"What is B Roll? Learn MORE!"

What is B-roll? B-roll refers to the supplemental footage that is necessary to support the primary footage.
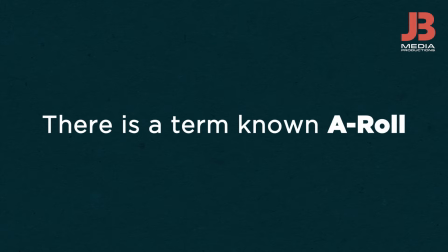0:09 There is a term known as A-roll. Though it is almost no longer used in production, it originally referred to the footage from the primary camera,
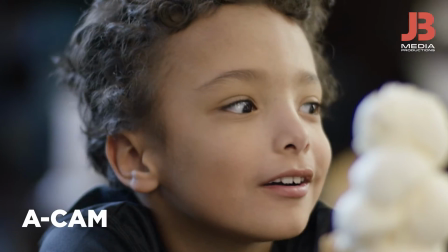0:17 which is normally called camera A. In narrative filmmaking, that footage is of the main story.
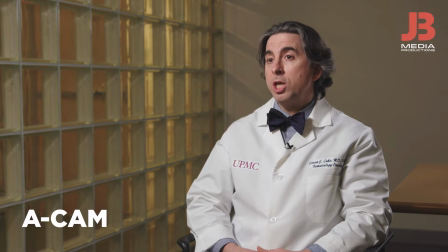0:23 For many documentary and corporate productions, it is an interview.
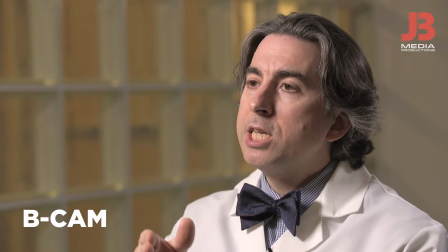0:27 Camera B might capture the same scene of camera A from another angle in order to provide edit options,
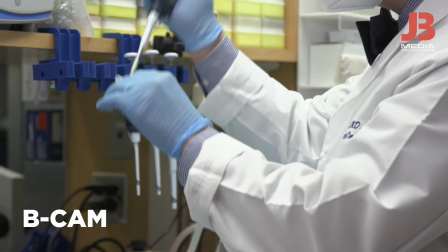0:34 or a second unit that is sent out to capture insert shots that will provide context for what the interviewee says.
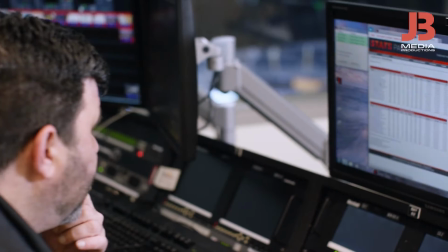0:41 The term B-roll derives from those uses. In the world of corporate video, B-roll is an important resource.
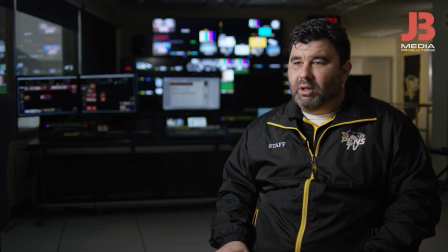0:48 It can be spliced throughout an interview or presentation, underscoring the points the person is making. B-roll is essential to creating a well-structured, coherent, modern video. B-roll examples.
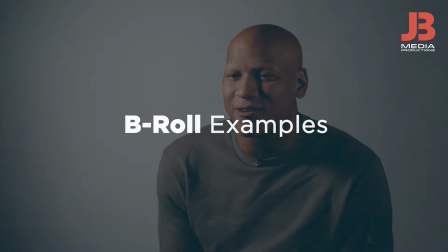1:01 Examples of B-roll include, but are not limited to, an alternate angle of the interview,
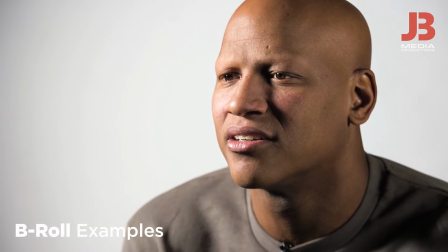1:08 close-ups of the interviewee's features such as their hands or eyes,
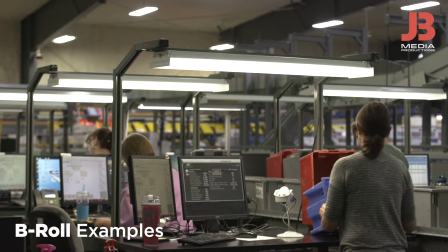1:12 footage of manufacturing plants and operations, environments and landscapes,
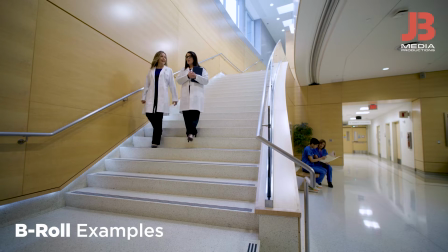1:18 office life shots such as walking down a hallway,
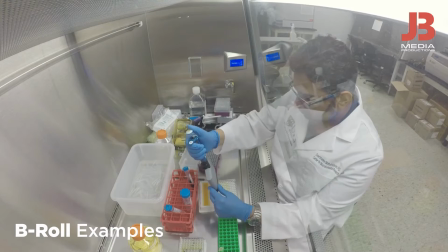1:22 someone working at their desk, people performing research, meetings being held.
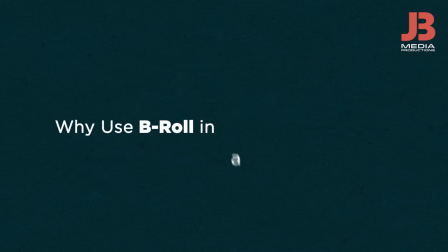1:29 Why use B-roll in a corporate video? In an effort to control the costs of professional video production, you may be tempted to forgo B-roll.
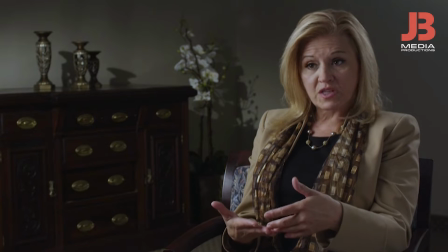1:38 This would be a mistake. People respond best to stories. B-roll is essential to telling a story.
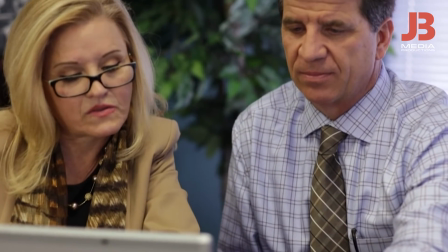1:45 B-roll takes the viewer on a journey illustrating the ideas that they're hearing about. When do you capture B-roll? B-roll can be shot on the same day of a one-day shoot or over several days.
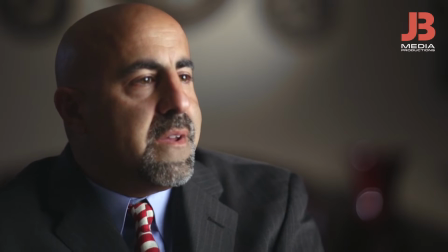1:59 If you have multiple people who need to be in the video, those shots will probably use up most of the first day.
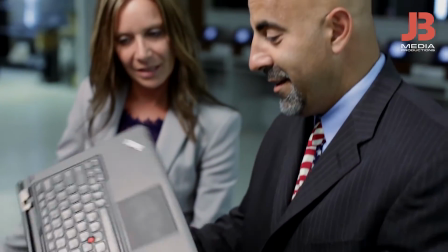2:04 You need to allocate time for capturing B-roll. Stock footage for B-roll. Another option is stock footage. Historically, stock footage was prohibitively expensive. It would cost clients almost as much to buy B-roll as it would for them to hire us for an extra day.
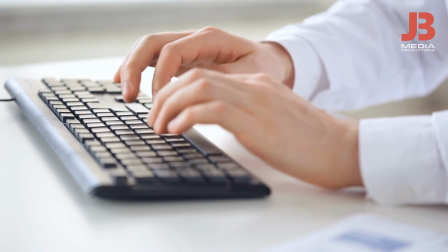2:23 That's not the case anymore. Depending on your industry and the video concept, you may be able to use stock footage.
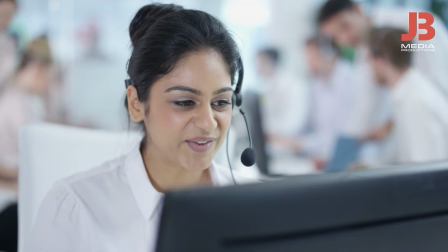2:29 We don't suggest you rely entirely on this, as B-roll is open source and not unique or branded.
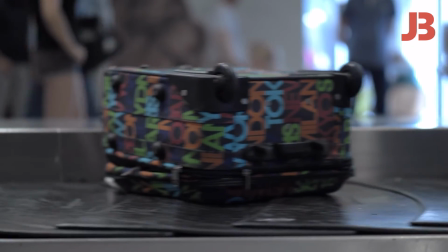2:35 It may even be recognizable if you use a very popular platform. Keep the stock footage to a minimum.
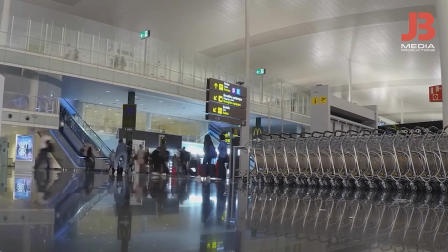2:42 Remember that you will still have to pay for editing time for it to be spliced into your final video.
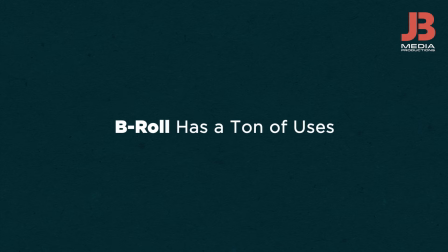2:48 B-roll has a ton of uses. B-roll is a worthwhile expenditure.
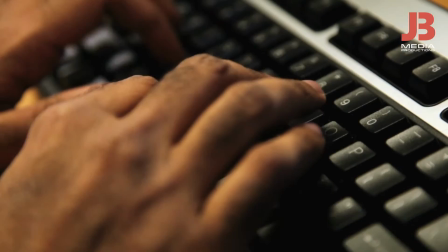2:53 We like to remind clients that B-roll can have long-term use and be multi-purpose for a variety of other projects,
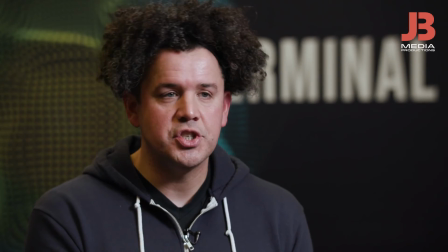3:00 including social media and commercials. A major problem we encounter is not having enough B-roll or the correct B-roll. This weakens the client's message. The proper B-roll will always strengthen your video. We are your media solution. Contact us today.